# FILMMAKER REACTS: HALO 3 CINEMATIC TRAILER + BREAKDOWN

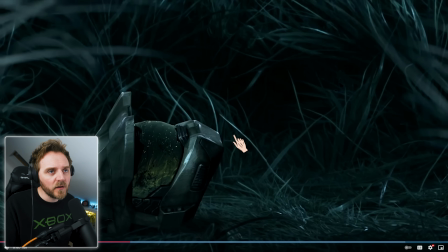(12:13)
two it's a two either that or it's the version that i'm watching because i think this might have i'm watching a 4k render of it which means that they've might have added like an ai um sort of thing on it i don't know anyone who's sort of an upscaler they might have interpreted the footage and added an extra frame in between but
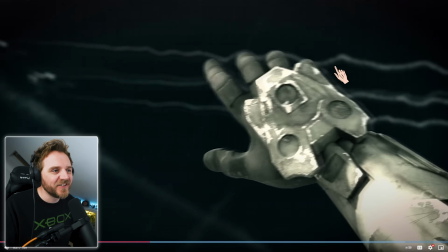(12:32)
so cool i love it and you get
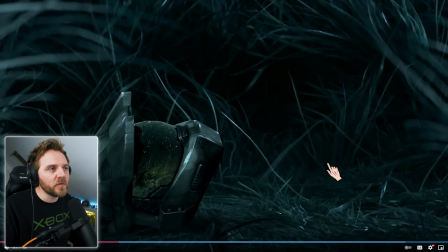(12:37)
this bleach bypass look okay completely different look from here look very contrast you can barely see the
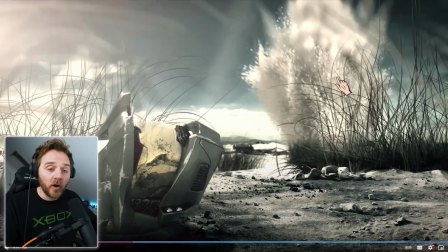(12:41)
detail boom and then we go into almost like a high key look a high key look is where the background matches the front okay so if your subject is lit like this so we're looking at master chief's helmet the background is almost as lit as him or as the helmet okay you still
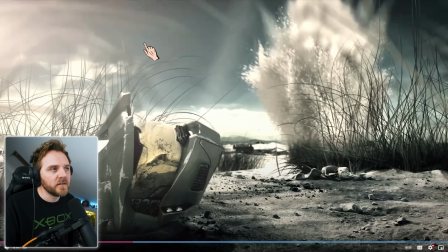(12:58)
got contrast here look at the color grade call this like a bleach bypass and what that is is it's a bit like um saving private ryan their color grade was a bleach bypass what it does it draws all the color out and it just makes it very bleak but obviously it works for
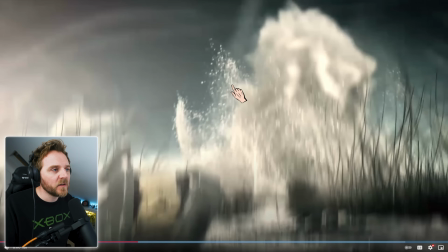(13:14)
this because it's space and it kills off all the grass doesn't it this rapid tilt it's
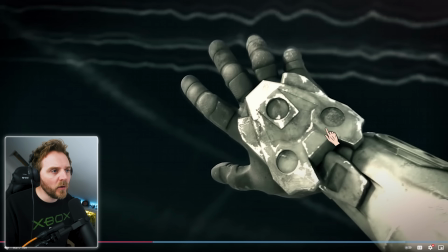(13:20)
meant to be his head look at the fucking quality of that wow got the texture in the knuckles gorgeous and you've got these overexposed bits so it's harsh in the eyes let's go back five and go
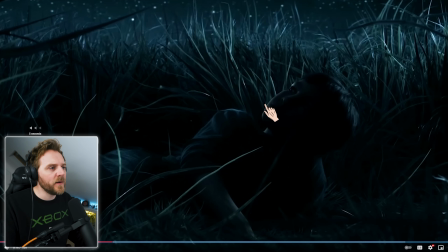(13:34)
in
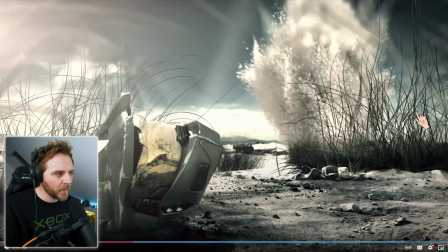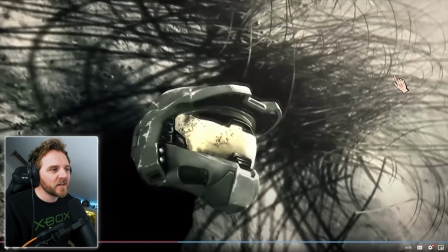(13:41)
that noise and then you've got the character haven't you do you think
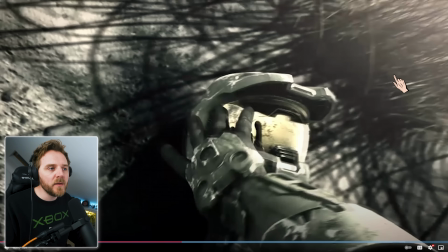(13:45)
we'll ever meet them it's playing back his memories time
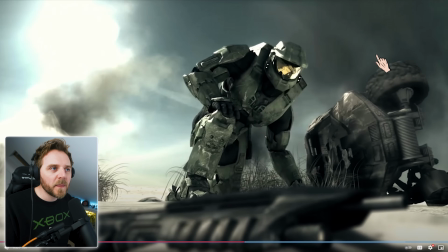(13:54)
to go dude they are so clever there is so much information in this one section this is why i love breaking this down it's so good let's go back 10
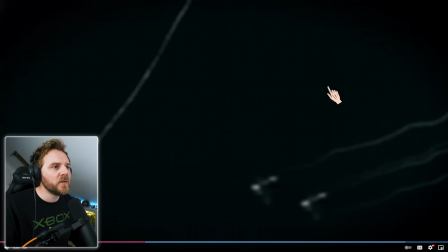(14:06)
about five so we've got a match cut it does a rapid tilt up the sound effects brought this in yeah we still haven't
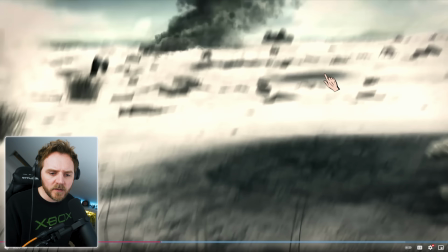(14:13)
got any music it's purely just it's purely uh diegetic sound isn't it because it's his sound in his head and it's rapid do you think so that do you think we'll ever meet them would be or technically that was in his mind so you would probably class that as diegetic but it's mainly for us so you'd say that's non-diegetic sound yeah i love the detail in this
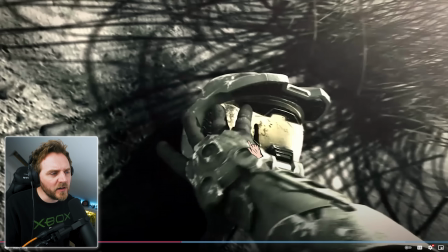(14:38)
like look at the visor i love it this bleach bypass look it's harsh sun heavy look the sun's right up in the middle of the day it's the time of shot shooting that you don't want normally it's always very very pretty isn't it's always sunrise and sunset very soft lighting
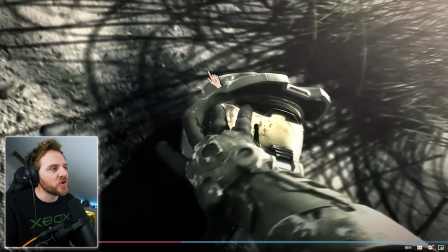(14:57)
this is not this is bleak this is harsh look at this harsh shadows
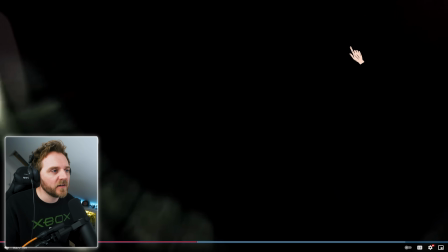(15:02)
very stylistic cut to black so we
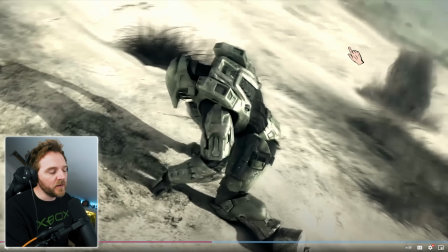(15:07)
now entered into the character that we know and this is what i want you to look at okay so you've got the sound effects of um where your ears are ringing okay but look at the way the camera is placed okay let's go back five
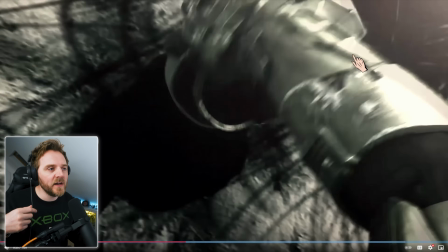(15:21)
so it's all wonky yes we're using the motion of the camera to tell you how he's feeling he puts his helmet on the camera is up here it's
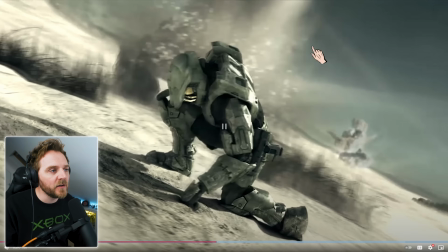(15:30)
orbiting it all but strafes him okay look it's coming around it's off its axes and the sound effects
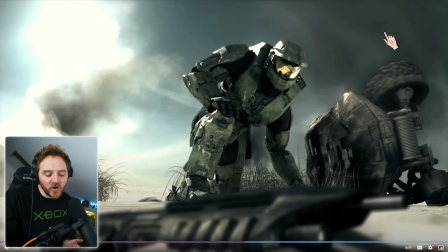(15:38)
he focuses the camera returns its axes how fucking cool is that how good are they
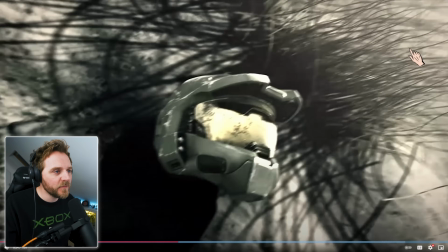(15:48)
I've got to watch it again. I'm sorry, guys. I love this. I'm literally in love with this.
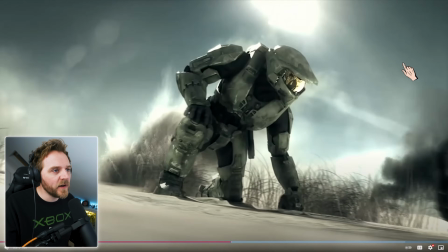(15:56)
Swoops around. Everything dropping around him.
Chief, chief, she's going.
Boom.
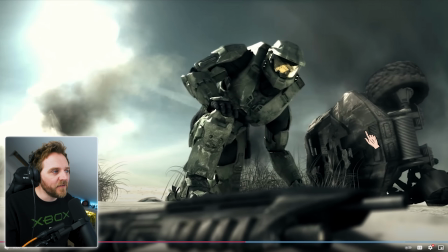(16:02)
Then the sound comes back. I love it. We are in the world. But look at this framing. That, to me, is a background. That is gorgeous. Look, guys.